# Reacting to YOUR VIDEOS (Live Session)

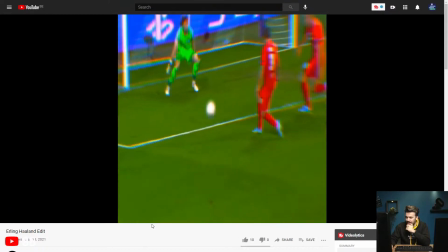Okay, well done. Awesome. Chromatic aberration, speed ramps, transitions.
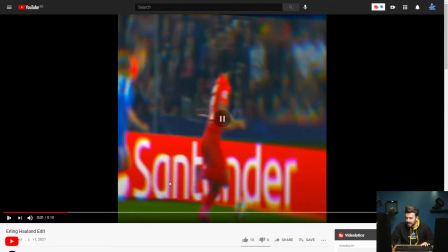That's quite short, but let's watch it again. There was something going on with the ball here as well.
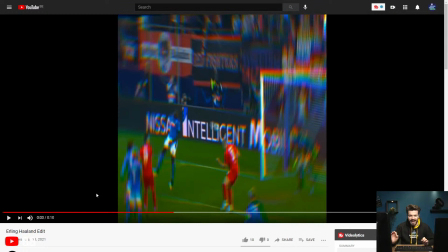You see the glow effect. It's super like fast, but it's such a tiny detail that really spices it up.
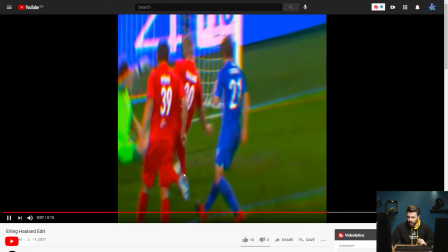The glowing effect. Once again, the ball was highlighted with a glowing effect.
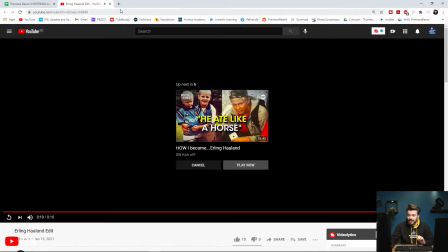Okay, well done, my man. Really short, but really well executed.
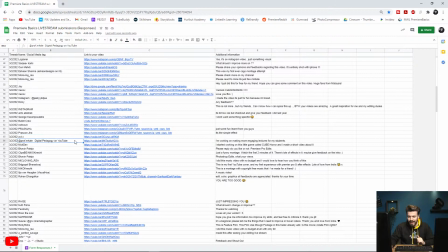What was your name again? ADX. Next up, we have digital pedagogy. Pedagogy, yeah, on YouTube.
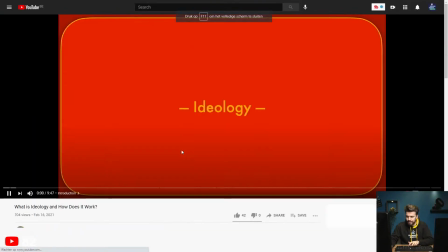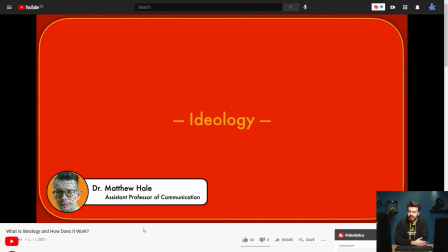Dr. Matthew Hale, Assistant Professor of Communication. Ideology.
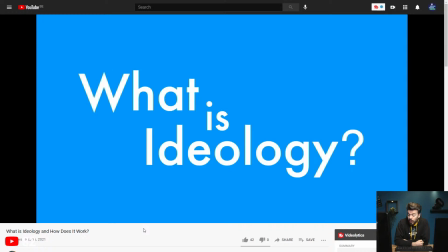What is ideology?
Oh, is this like a tutorial video or something?
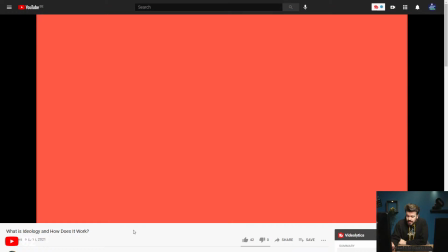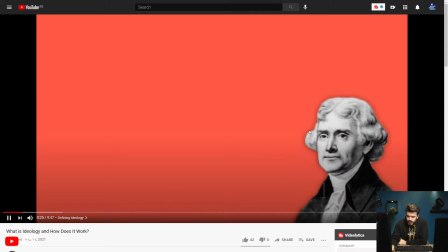We've got this guy right here coming with a nice effect. Really well done. You're probably talking right now.
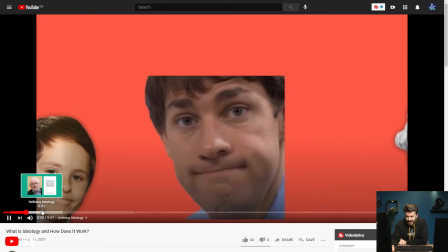Then we've got this guy. Okay.
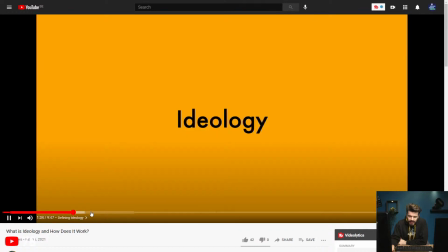Okay, this is probably like some kind of explaining video or tutorial.
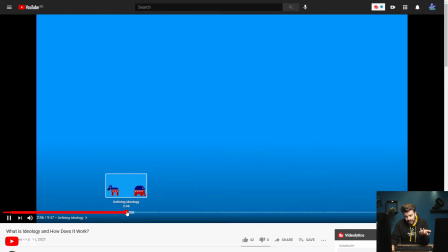And let me tell you, like, I don't hear anything, of course, but this is well done.
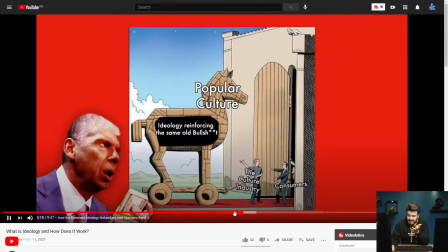This is really good. I think this doesn't contain too much information. It contains some funny things.
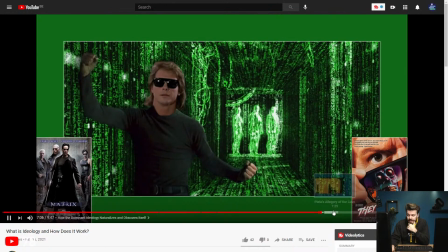The animations look good. Also, the fact that you use a lot of different colors as the background, which clearly triggers your focus.
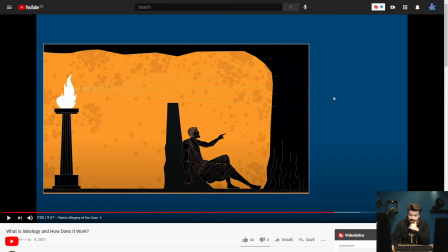Also here, you use contrast because this is color contrast. We have orange and blue.
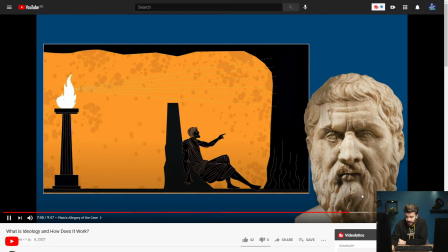Nicely done with the animation on the mouth here. So you're probably quoting him. I'm not sure who this guy is. Maybe it's Socrates, maybe it's Pilates. I'm not sure. Maybe it's Plato.
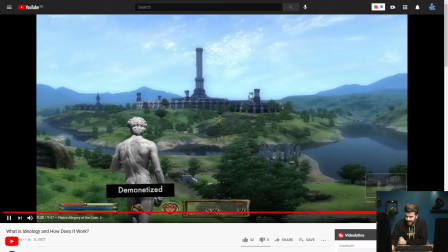But yeah, this is well done. Okay, like this is funny, you know?
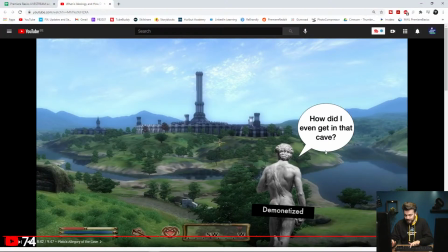You're giving information, but you're doing it in a funny way. So, digital pedagogy,
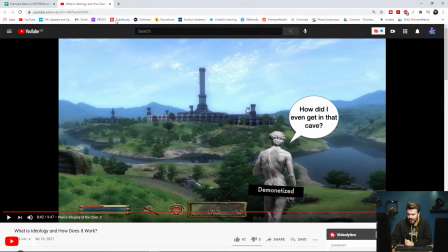I'm not sure how to pronounce pedagogy or whatever it is, but really well done, man.
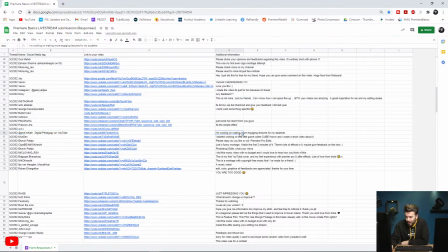Really well done. I'm working on making more engaging lectures for my students. Well, if I was your student, I would watch the hell out of this video. It looks really, really nice, really funny, and very interesting. So, yeah, definitely really good. Nick Dev.
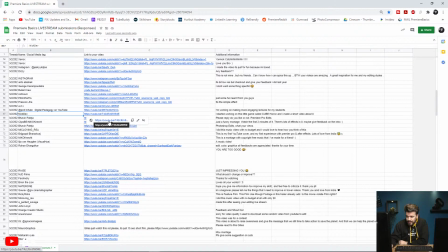I started working on this little game called Cube Horror, and I made a short video about it.
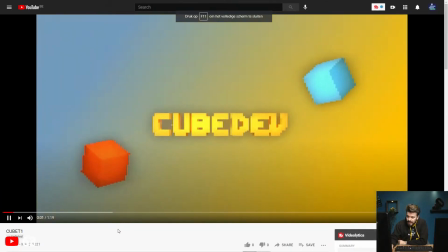Okay, let's have a look. Cube Dev.
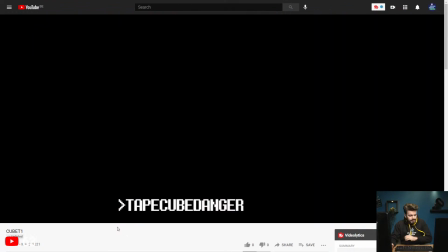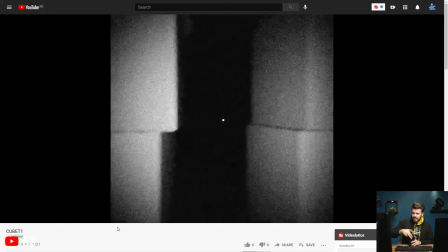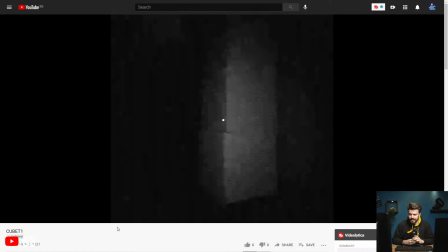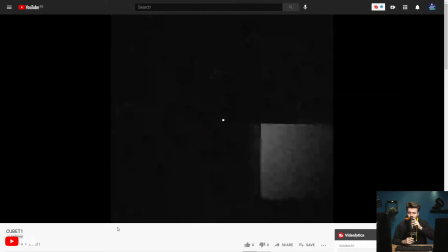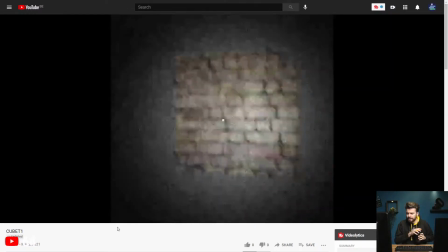What is going on here? Looks like a horror movie.
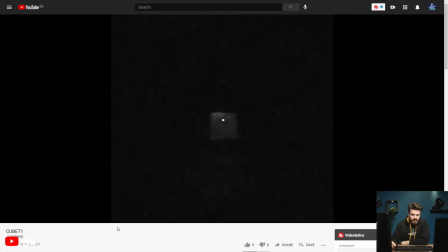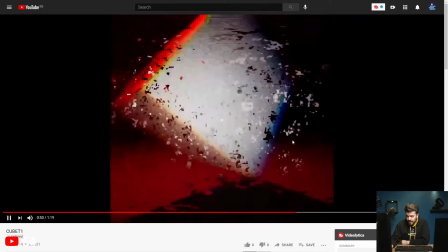Okay, so if this is something that you've actually made yourself, oh, this is cool, then you really did a great job.
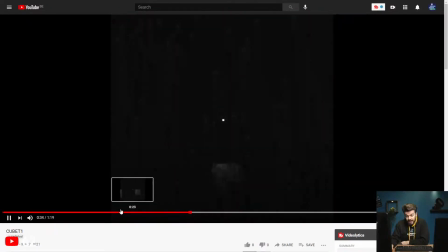Now, of course, I'm not a game developer, but if this is something that you actually made, really nice.
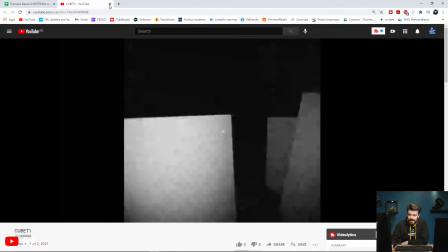And I really like the horror kind of vibe that it has because of the VHS look or nighttime look that it has.
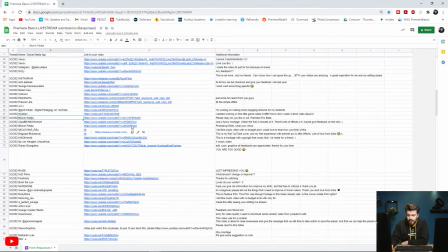Really well done. Next up, we have Bavin Paleja.
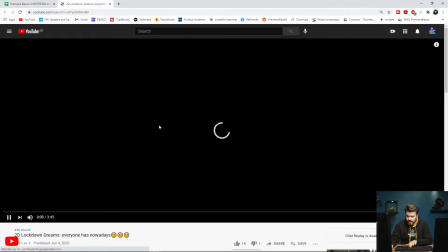2D Lockdown Dreams.
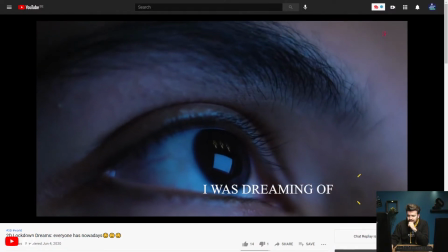I was dreaming of...
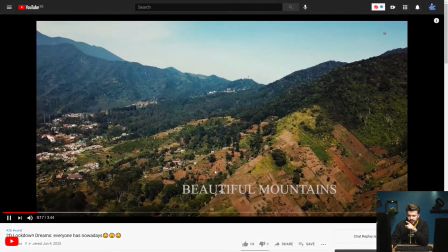That's a really nice shot. Shot from your eyes. Beautiful mountains.
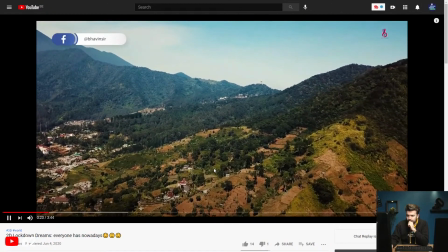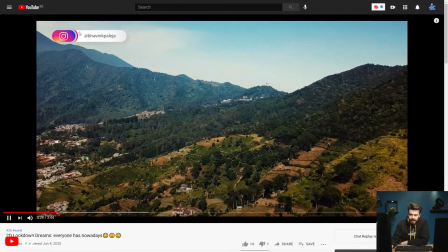I like the animation from your social media cards here.
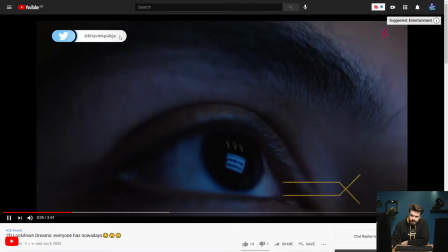Maybe put a little bit more motion blur here so that it
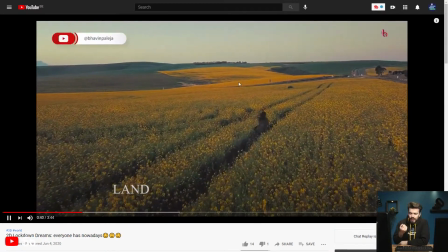goes away smoother and like the flow is good, but put some motion blur on there and maybe
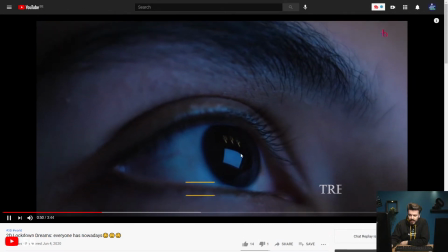ramp it a little bit more when it goes here so that the flow is a little bit better. I really love this shot of
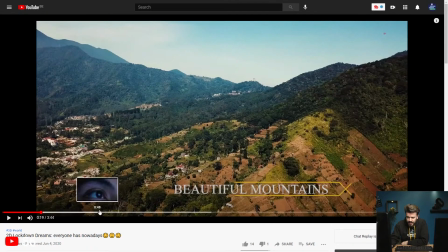your eyes. The only thing is the text right here. When it goes to the left side here, a part of it disappears off screen.
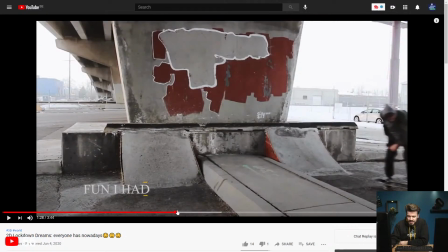That's a little bit disturbing.
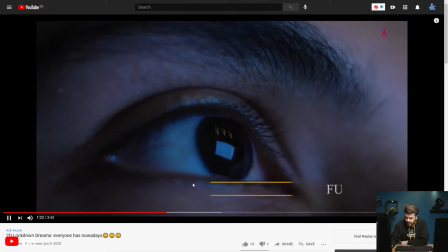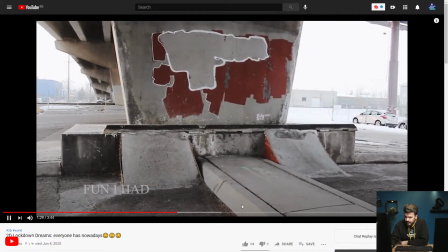Nice. Nice cutting.
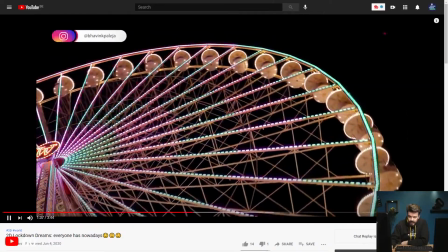Also, don't overdo it with your social media cards. You want the attention to be on your video and not on those things here in the upper left corner.
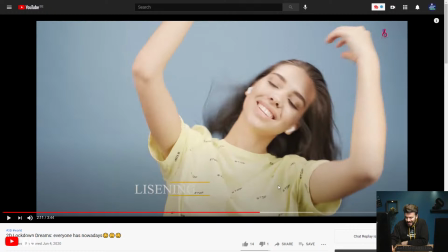Oh, I see a small mistake here. Listening should have the T in it, but that's no problem.
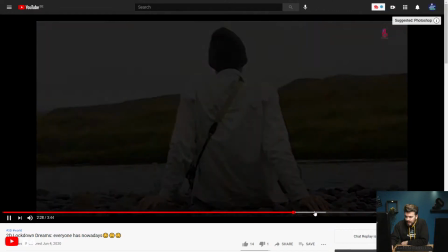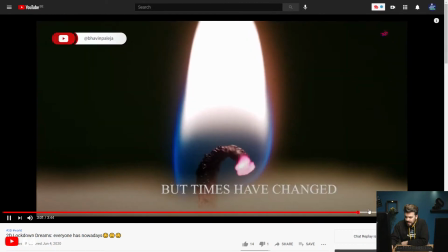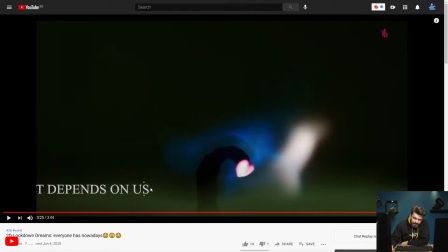Okay, so really well done. The only thing is here, if it goes off screen, maybe try and make it disappear when it goes here, and then the cards coming up here,
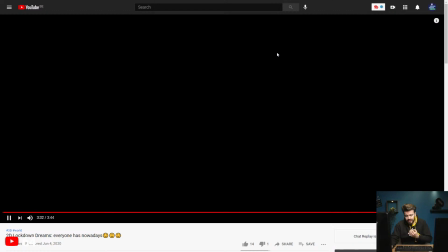let them fly off with a little bit more motion blur so that the flow of it going away is a little bit more smoother.
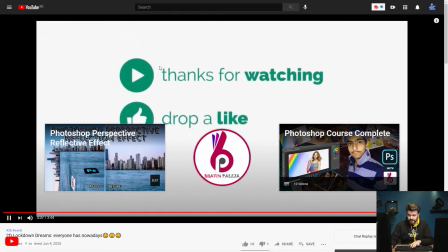Other than that, I really like it. Also, this in the background right here, super well done.
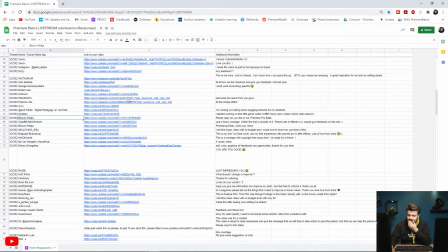Nice. Okay, I love it. I love it. Next up, we have Clips BE or Nico Knecht. Just a funny montage. Watch the first 2 minutes of it. There's a lot of effects in it.
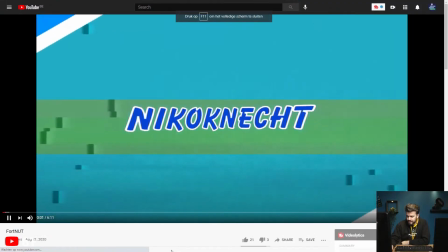Maybe give feedback on the intro. Okay, let's see and do that. Okay, so you've got some glitches going on here.
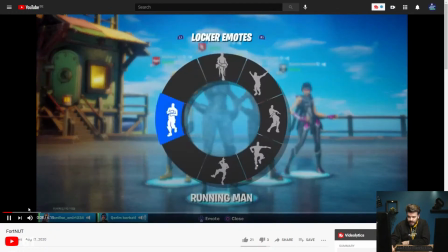That's really nice. I like this transition here. Let's go a little bit back.
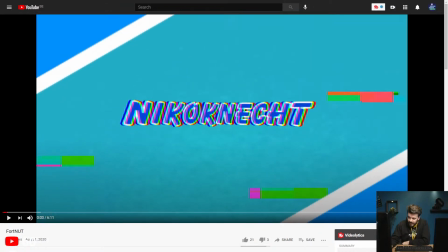Also, each time it glitches and it moves around, this part right here closes up a little bit more, so I kind of like that.
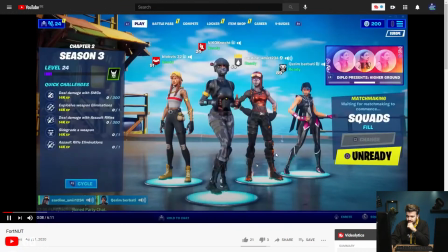And then here, yeah, that's super nice. Okay. That's Fortnite, right? I have never played it, so okay, that's well done with the eyes. Nice tracking on those eyes.
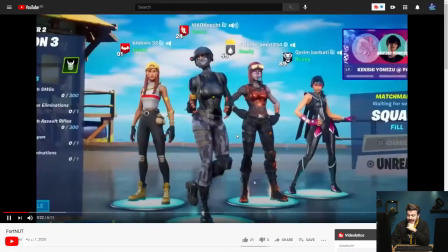Okay.